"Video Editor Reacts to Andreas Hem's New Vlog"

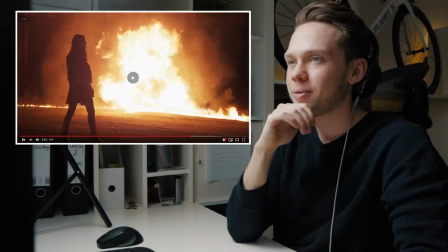was cool did you see how he went out from the from inside the helicopter
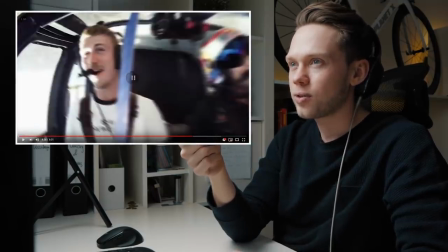here's the shot with I think that's Thomas and then here it's
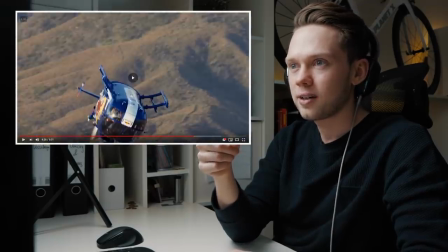rotating out zooming out so he made it he
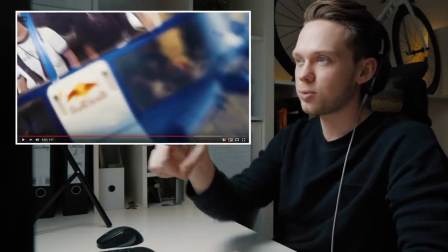made the transition so seamless between the in helicopter shot and then the one out of the helicopter that
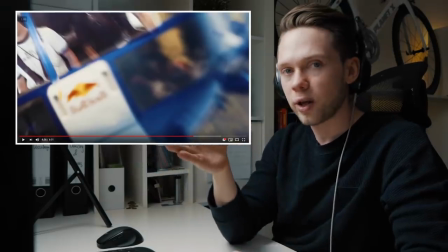you don't even see where the cut was
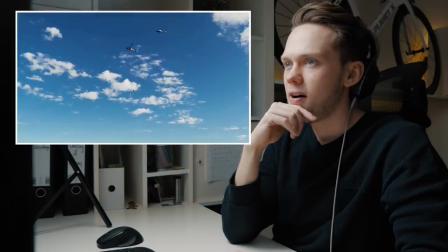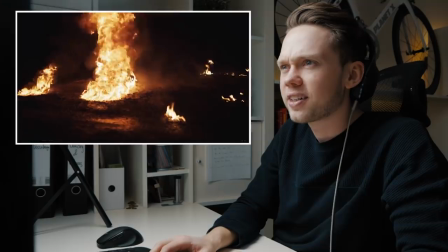that was cool what did you do here yeah some sort of a luma fade transition
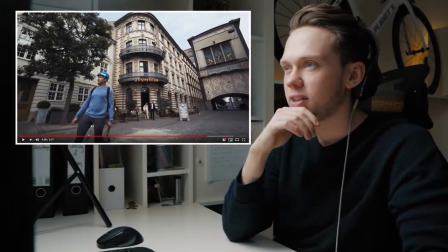And then there was something blocking the camera over to the next one. Here this is like a classic.
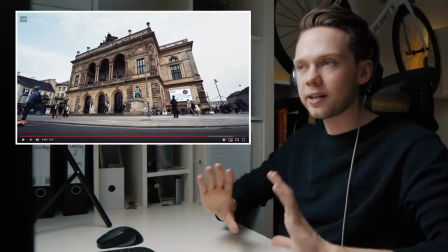These shots look like Super Andreas Hamm. It's a very very wide angle filmed from below with the gimbal either turning or walking.
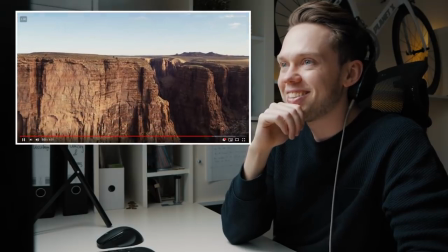That was pretty cool. That's the shot I meant. So sick. And how he's flying back up again.
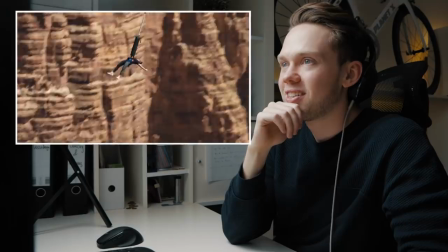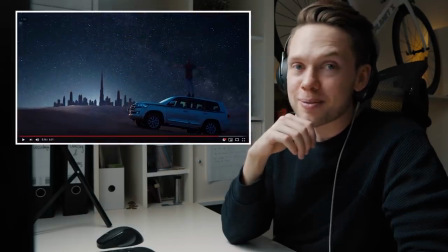Classic Andreas Hamm sky replacement.
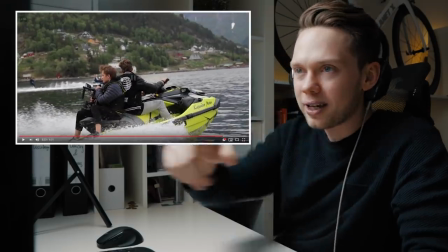He's back up. When looking back at 2018, I realized what matters the most This by the way here, this is the gimbal setup that Andreas is always using He has like a small monitor,
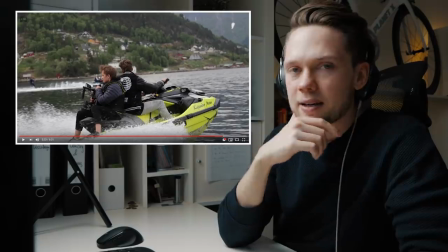the double grip handle and then the top grip And I think the camera he's been using, the last time that I've seen him film He was using I think it's a Sony a7s or a7s2, I don't know exactly
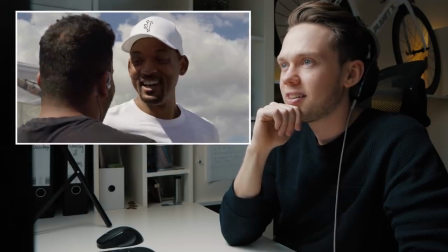This year I want to spend more time on my own projects and keep building this channel Yeah,
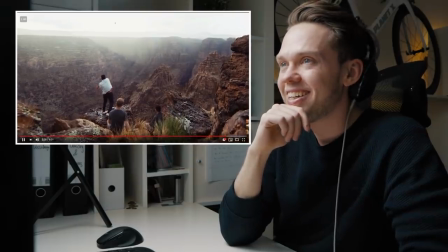let's see how that's gonna go out I've learned from my mistakes, so I'm not gonna make any promises this time Yeah,
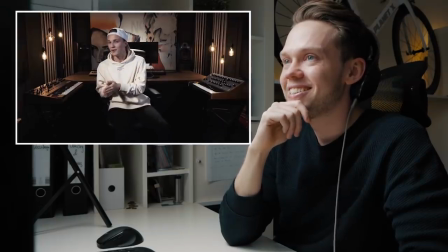yeah, yeah I'm just gonna say that this was the first chapter and from now on I'll only be full of surprises.
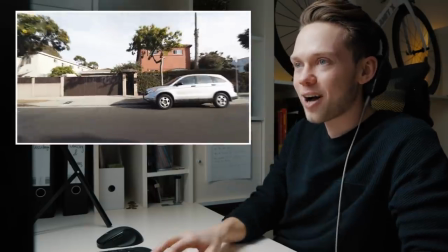See you guys soon.
Let's see how soon. This was cool. So let's see how he did that one here.
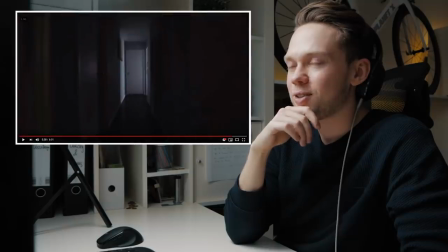I really like this. So he's zooming out of the door.
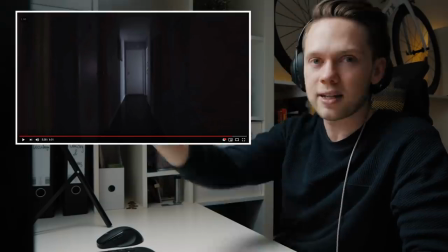I hear he's just connecting a whole bunch of shots behind each other and then making them so seamless and making them that it just feels like as if though it was filmed in one motion out of the studio then to the street.
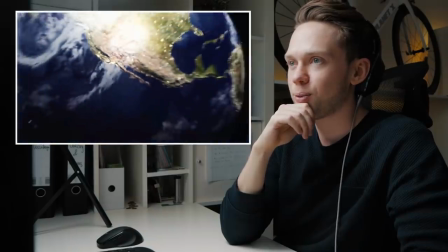Turning down in the drone shot and then out of the world. Yeah, classic Andreas. Super sick. I've already subscribed, Andreas, you don't need to convince me. Let's see if he's actually gonna upload a little bit more this year. I would be super excited to see that, especially with his videos. They are so different than what everybody else is doing. From my point of view, that's exactly the reason why his channel has been growing so much and why basically everybody looks forward to seeing his new videos. That's just a completely different level of quality and effort that he puts into the videos than anybody else.
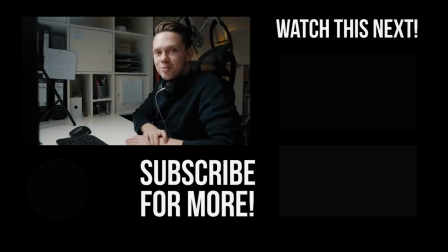So it'll be super exciting to see if he's actually gonna upload a little bit more this year. I've been waiting to see the next video for ages. If you like this kind of reaction video, then give it a thumbs up. Let's see when Andrea's going to upload the next one. Really hope it's going to be sooner than later. Until next time.